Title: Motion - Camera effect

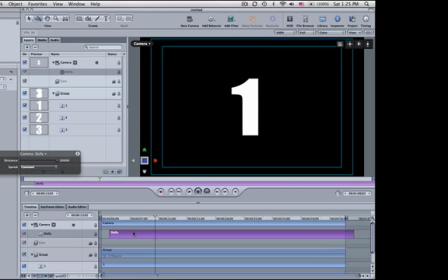3, 2, and 1. Now it takes a little while for it to get doing that.
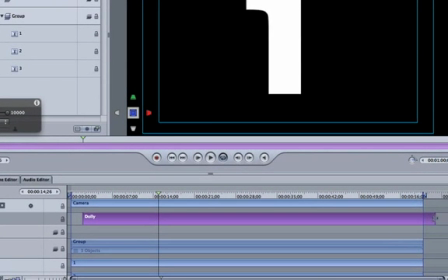Just to, if you want to make it go quicker, all you got to do is grab this preset here and drag it in, and it will go a lot quicker.
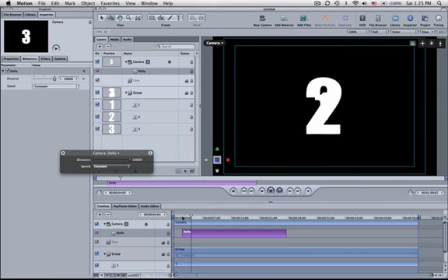So now if I play it back, it's going to fly through 3, 2, and 1. Now a couple of other tricks I like to use is I'm going to have these fade in, obviously.
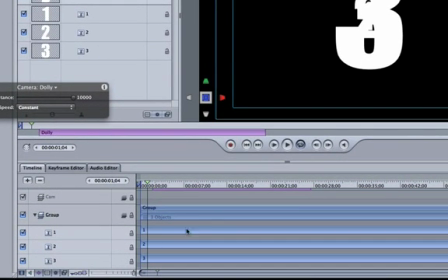So I'm probably going to go, well, I'm definitely going to go down the timeline here and bring offset 2 a little bit and offset 3 a little bit.
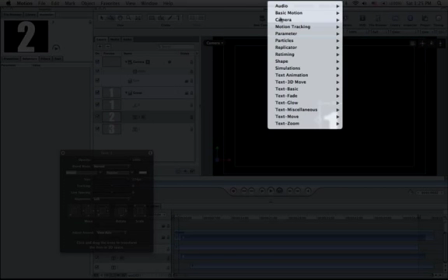And on 2, I'm going to add a dissolve. So I'm going to go basic motion, fade in, fade out.
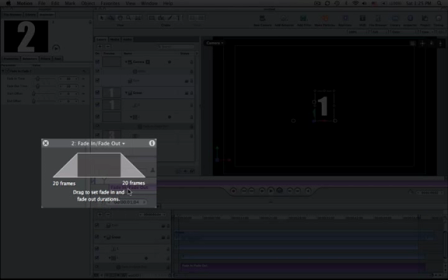On the fade out, I just usually don't even bother.
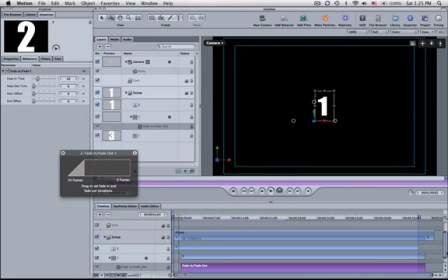I just kind of bring it back to 0 frames for that one. And then on the third one, I'm gonna have that one fade in too.
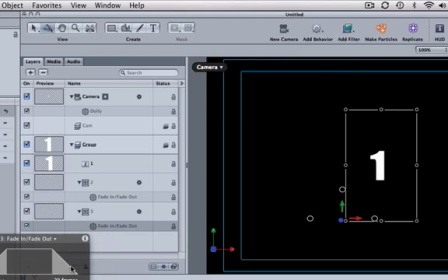So I'll go here, basic motion, fade in, fade out, and bring that back there.
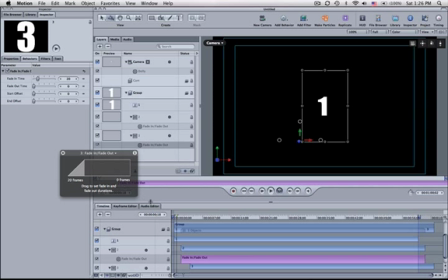So the in's gonna have a 20 frame fade up, but the out zero is gonna be any, and I'll show you how that works in a second. It doesn't really matter because the camera's flying by them anyway. So if we start now, we got the one, looks like I made a mistake there.
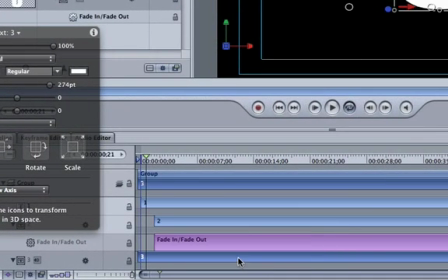Three should be number one, because that means that we're kind of doing a countdown.
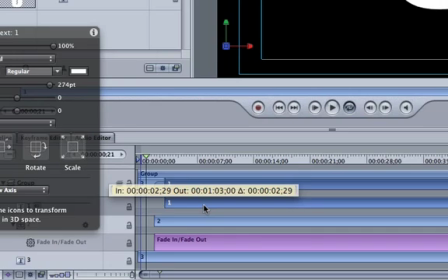Three, two, one. And then one should always be over here, should be over here. And then if we add one and do a basic motion, fade in, fade out.
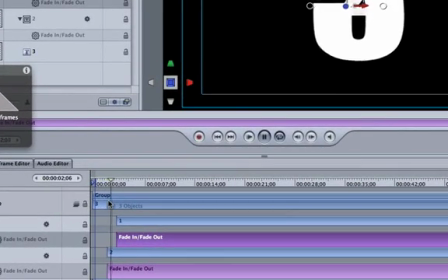Now we start with the three. We have the two.
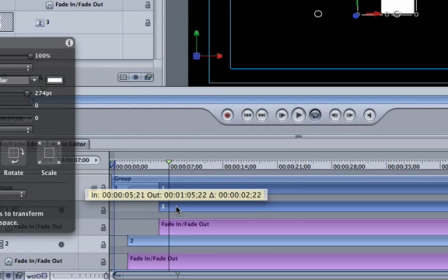And we have the one. So these all have to be retimed a little bit. Like I said, if you, in an earlier tutorial, if you hold the shift key down, it'll snap to the where the playhead's at.
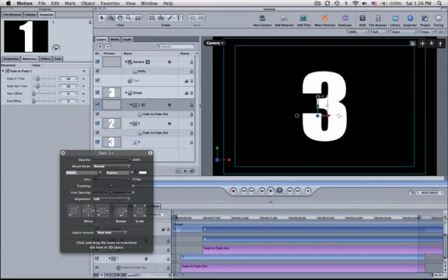So I don't want to fade in there. If I go back here, three's fine till about right there.
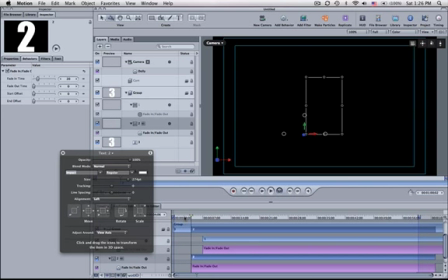Then I want the two to start fading in. So now if I play it back, start with the three. The two fades in. And the one could probably get going a little bit quicker.
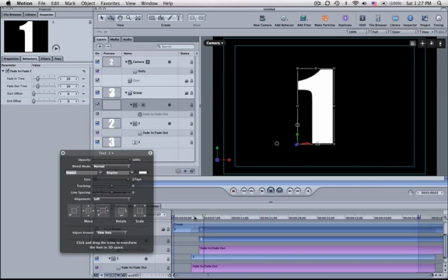Like that. And there's the one. Couple other things you can do.
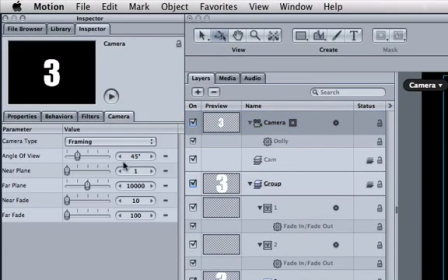Bring us back to begin and go to camera. The camera has its own set of behaviors too, and I usually like to do a little far fade and near fade, kind of.
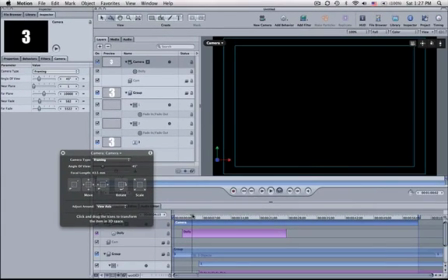And you'll see here, as that three is coming in, it fades out and the two fades in, kind of, because we set the two to fade in.
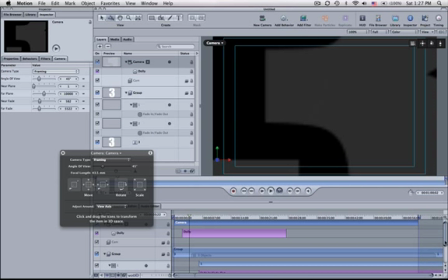So the two and one look good. The two can actually fade in a little bit earlier now. So go here, click on the two, slide that over a little bit more.
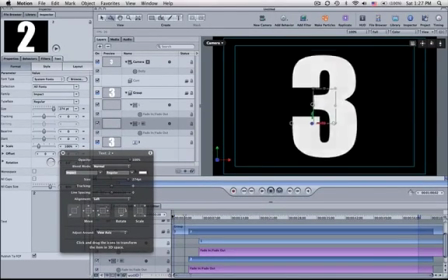So now when we do it, we have the three, we have the two, and we have the one.
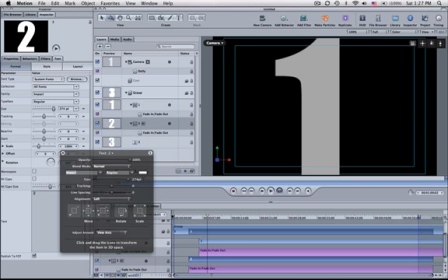And that adds a three-dimensional type view of a camera flying through numbers. I'll have some more camera tutorials coming up, but that's a nice little quick one, and works pretty well. One other tip I'll show you, if you said, well, I really don't want a black background, I want a different background. You can add backgrounds, but a nice easy way of doing something,
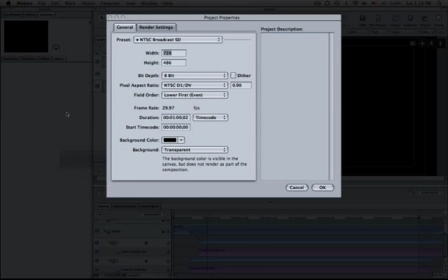if you just want to use a color solid, is you go to Project Properties, and you change the background color here in project properties. Say you want it to be yellow. You hit there and you go, okay. Actually, let's make this solid.
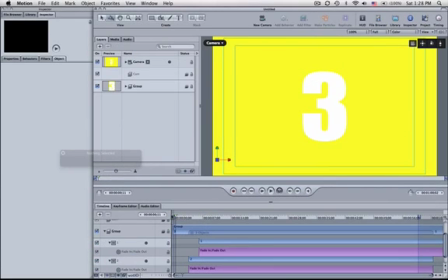Okay. Now, when you look at numbers, it's pretty bright, but you'd get someone's attention with this. Three, two, one. And it's not too bad.
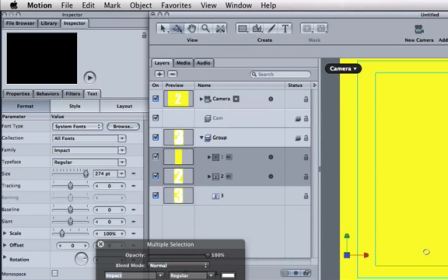I might actually highlight each number just to show you.
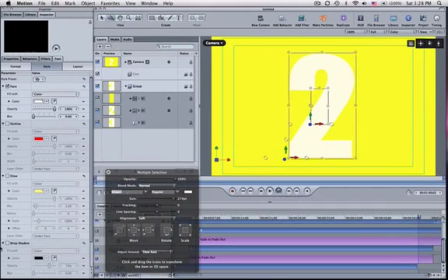And I'd probably go to style, and I'd probably would add a drop shadow for sure, just because of the contrast of colors. Up a little bit like that. And now if I play it back, I can at least live with it a little bit.
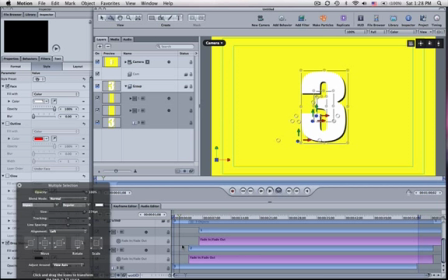Whoops. Put it back here.
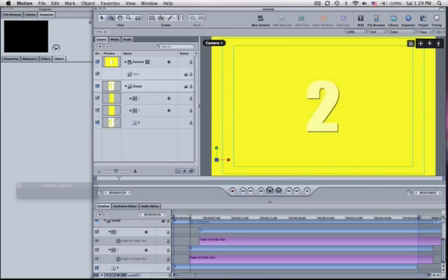So again, it's a nice little quick camera tutorial. Hopefully you learned a little bit with it, and like I said, cameras can be really fun.